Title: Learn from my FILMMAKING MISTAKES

Hi everyone, today I wanted to take you right back to the beginning and rewind to when I first started smartphone filmmaking so I could make narrative films. Now I actually started watching the third short film I ever made about a year ago called Broken Zen, and I noticed whilst I'm still happy with it to an extent, there's a lot of mistakes I made in making it and on screen that you can see as well. So I want to take you right back to that film. We're going to watch it, that 3-minute short film, step by step. I'm going to show you stop-start throughout the mistakes that I made so that you can learn from my filmmaking mistakes. Let's get into it.
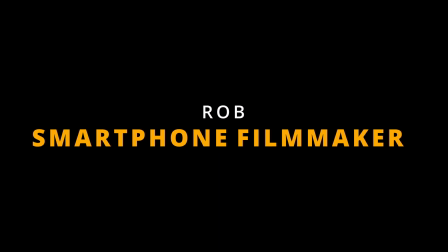Okay, so let's get started and watch Broken Zen. Okay, so we're 3 seconds in and there's already a mistake or several mistakes that I'm really unhappy with this film.
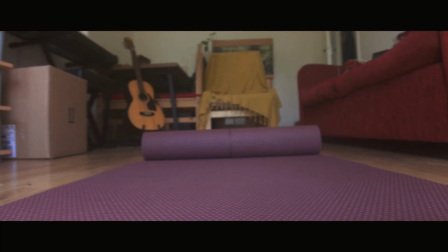(0:48)
First of all, if we look at this shot here, we can see that we've got this chair in the background with a yellow throat. Now, I put that there because it was too hard to get it out of the door on the right. I probably could have done it if I really put the effort into it, but I just thought, well, it looks like he's moved the chair. It doesn't look too out of story. It's okay. And it kind of does look okay, but it just looks really messy as well.
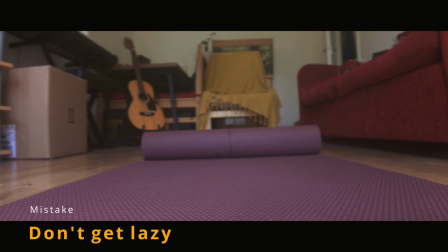(1:07)
So I think it's just super, super lazy of me to not have done that and actually made sure that it could have just gone outside and made the place look a lot cleaner. And if he's someone who's into meditation, maybe minimalism, that kind of stuff, it would make sense that he would probably move that in clear space to clear his mind. So always think about the story as well, but mainly in this instance, don't get lazy with your shots. If there's something that you're not happy with, get it out of the shot. Don't wait till after, like I have done here, and see that it looks a bit of a mess.
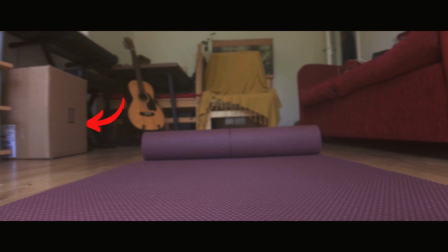(1:34)
You can see on the left-hand side here as well, there's a cardboard box from some delivery that I had as well. Massive, massive box. Again, it doesn't make sense to the story. It doesn't make sense to what he's doing and the clear space he wants to keep for his mind. So it just looks pretty awful, really. I don't know what's on the table here on the left next to the chair as well. That kind of bothers me and distracts me. So these are little things, but the little details really do make a big difference to your film.
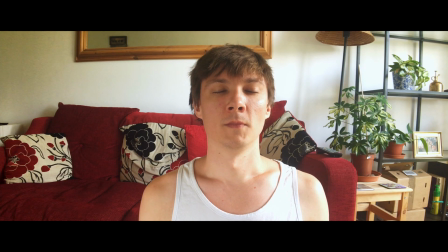(1:59)
I like this shot, but there's continuity already here, issues. So if we go back to this shot here, you can see that I've got a glass here next to the plant. Now this is something that people wouldn't really notice, I don't think, if at all, but it bothers me greatly because it's not consistent.
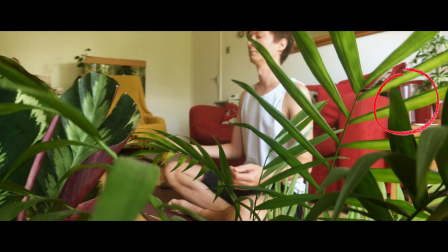(2:21)
It's not consistent at all. You've got the glass on the right hand side here, and in the next shot, literally a split second after, you can see that the glass is now gone.
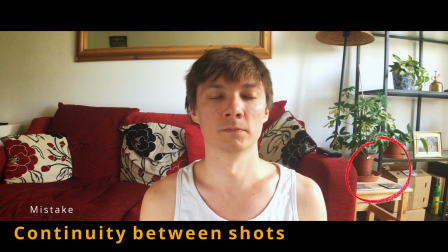(2:29)
So the continuity really has gone completely out the window for this shot in a small way, but for me it's quite obvious now looking back at it. So make sure that your continuity is on point. When you've got one shot, you move into the next. Make sure if someone's lifting up a drink, it's with the same hand going into the next shot. If it's someone with a glass on the table, make sure it's their second shot, or just don't have the glass at all. Look at your continuity. It's hard when you're on your own as well, filmmaking. You're doing about 20 different jobs, but continuity is really, really important because it can be very distracting for a shot and for a scene.
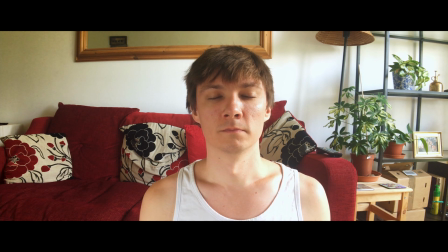(3:01)
Quite happy with this. Had the wind blowing against that little plant on the right from the doors being wide open. Actually, something that I maybe would change here is possibly put a diffuser next to the right hand side of me. So that way it would have softened the light. I've got a little bit of harsh light on the cheeks there. On the cheeks?
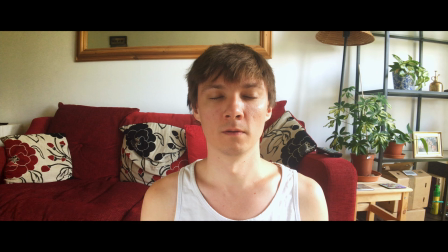(3:16)
On the cheeks. And on my shoulder here, on my collarbone, it's quite blown out. So I maybe would have put a diffusion filter there as well, just to soften the light. This is a sound effect I got from freesound.org, which I would highly recommend.
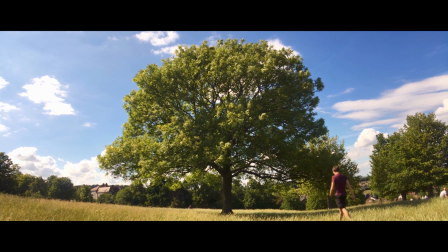(3:34)
Nice shot outside. This is one of my favourite shots actually out of any film that I've done. So this really comes down to that saying of every frame's a painting. So think about how you're structuring your frames, how your composition is, because that's really, really important to how the audience sees your story and your character. It tells a lot about them and what's important to them, and it also tells them a lot about the world that they're living in and allows the audience to get into that world as well.
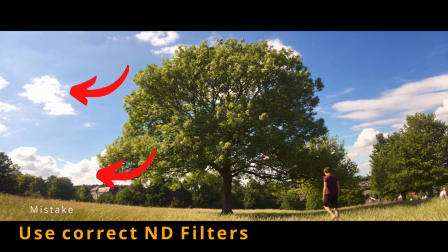(3:55)
That I possibly, if I had a stronger ND filter, I would have used that, so I could have not had such blown out clouds here on the left.
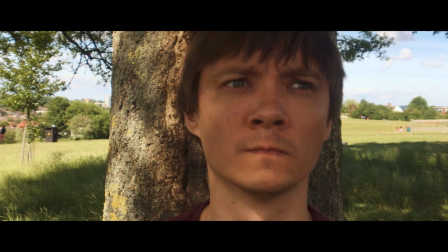(4:04)
Quite like this shot.
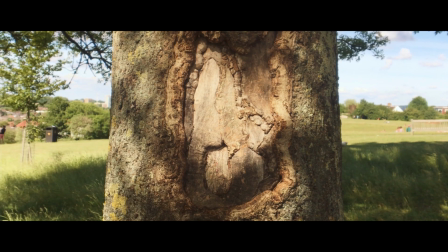(4:08)
Not much I would have changed there, I don't think.
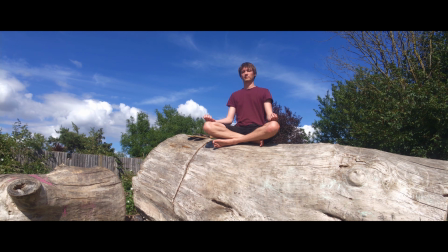Again, this shot, I don't think I would have changed too much with it.
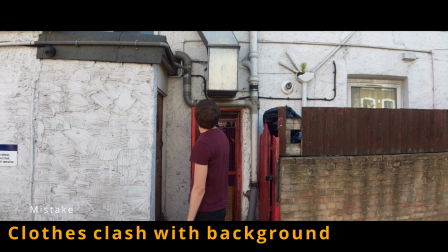(4:19)
This next one, the only thing I might have changed was me standing in front of that red door with a dark red shirt on, but that's not really it.
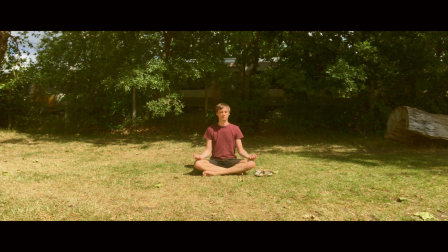(4:31)
Now this is something that I would have changed 100% because on this day, I'm going to pause this now, you can see the light starting to change on the image, and the reason that is because on that day there was loads of clouds, but it was sunny, so you were getting grey, dark, sunny, grey, dark, sunny. It was chopping and changing literally every 10 seconds to a minute. So not only did we have to kind of work to the time schedule of the trains going past, we also had to time that with the clouds and the sun, which just became impossible. but
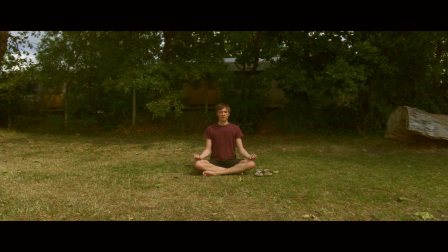(4:58)
I perhaps would have waited till later in the day and just filmed it myself. I had my girlfriend filming this for me, and she got a little bit stressy having to wait for so long for the trains because I missed one. So wait till the weather's consistent so you don't get a really bad looking shot with the light changing during it.
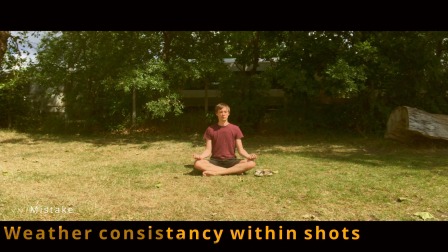(5:11)
This is not great.
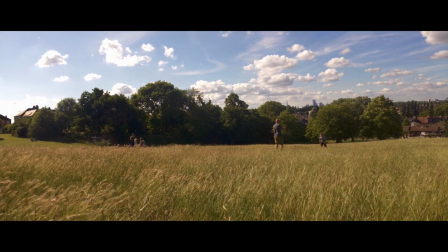(5:17)
This shot I quite like actually. One thing I would change perhaps is have myself further to the left,
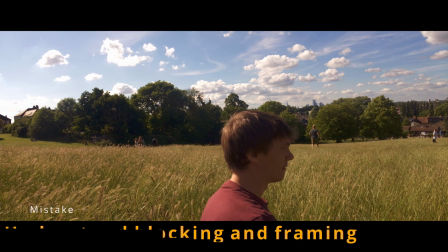(5:23)
because I think the idea is that I'm walking forwards, so it'd make more sense to have myself to the left for framing and composition, so I've got more distance between me and where I'm walking. That's how you want to frame it. If someone's facing a certain direction, you put them to the end where it's opposite where they're facing. It just looks like it makes more sense to the eye as well when you're watching. So think about the framing, not only the framing, but the positioning and blocking of your characters so it tells the story better.
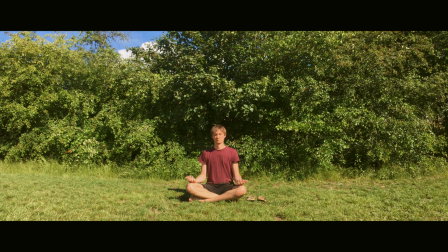(5:48)
This shot I liked. My main issue with it really probably is that it was just so sunny. I had no way of blocking the sun on me, but there's nothing much I could have done there.
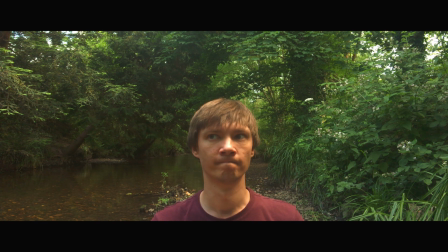(6:01)
Similarly here, I would have put a diffusion filter in front of me if I had someone to help me, but I didn't, on the nose.
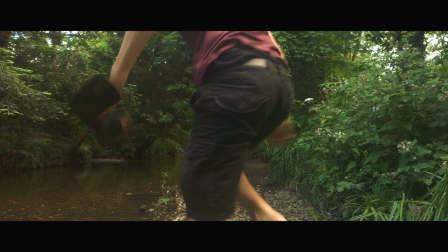(6:06)
So you'll notice diffusion of light is quite a big thing here as well, especially outdoors.
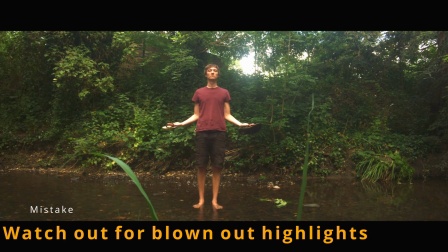(6:12)
This scene I'm quite happy with. The sound effects again from freesound.org.
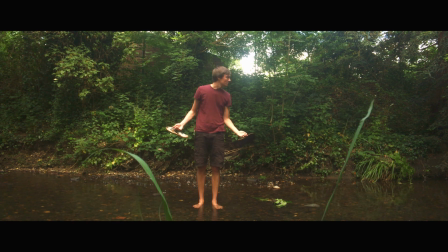(6:19)
They worked out really well. I'll put a link to that in the description below. This is probably one of my favourite shots of the film actually.
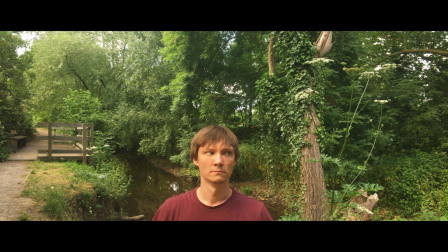(6:33)
Now this is a shot that I got because there's a family that genuinely were there down by the river having a party,
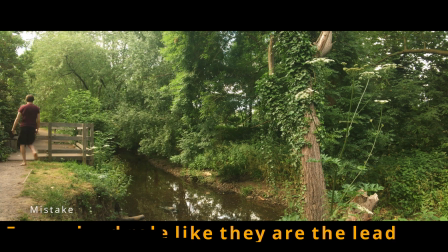(6:39)
basically in a river, so I quickly ran over and shot this. The only thing I would have changed is maybe framed myself better in that to make myself more central and bigger.
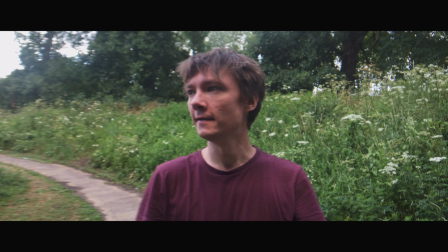(6:53)
Now here in this shot, there's not a huge amount wrong with it, but it's just not very striking to the eye. So I think perhaps if you're filmmaking yourself and you're in your own film, maybe find more interesting ways to do this. This is the only way I figured out to do it at the time, but I think I would have got more creative with it. Maybe me walking through the plants on the right here down to the bottom, just something a bit more dynamic so it's more interesting.
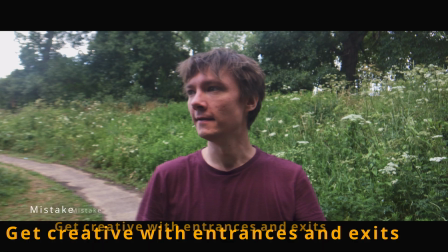(7:16)
So think about different ways you can frame your shots and have your actors coming into shots. You don't have to make it crazy every time or anything like that, but just think about how you can make things interesting and a little bit more different so it's more interesting and less mundane.
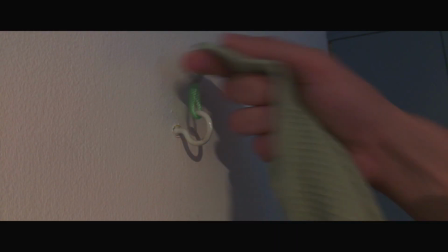(7:32)
This is one of my favourite parts of the film actually that went quite well. This little shot here, if I go back to it.
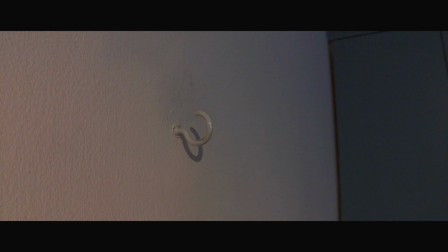(7:38)
The lighting on this isn't great. I think it's quite dark, especially on the right hand side there, and it's daytime, it's sunny, so it doesn't particularly make sense that it's that dark. So I think I would have made this a lot more bright. So the lighting is really, even in a small little cutaway shot like this for a jump cut or a series of jump cuts, it's really important to make sure that you're lighting everything as well as you possibly can. And I did have one LED light at this stage of my filmmaking, so I probably could have lit that a lot better. So make sure that your lighting is consistent with the time of day that your character's living in. You know, to the eye, it doesn't make much sense that this looks so dark. It's almost like something from a horror film. So make sure the lighting in your shots matches the mood of your film.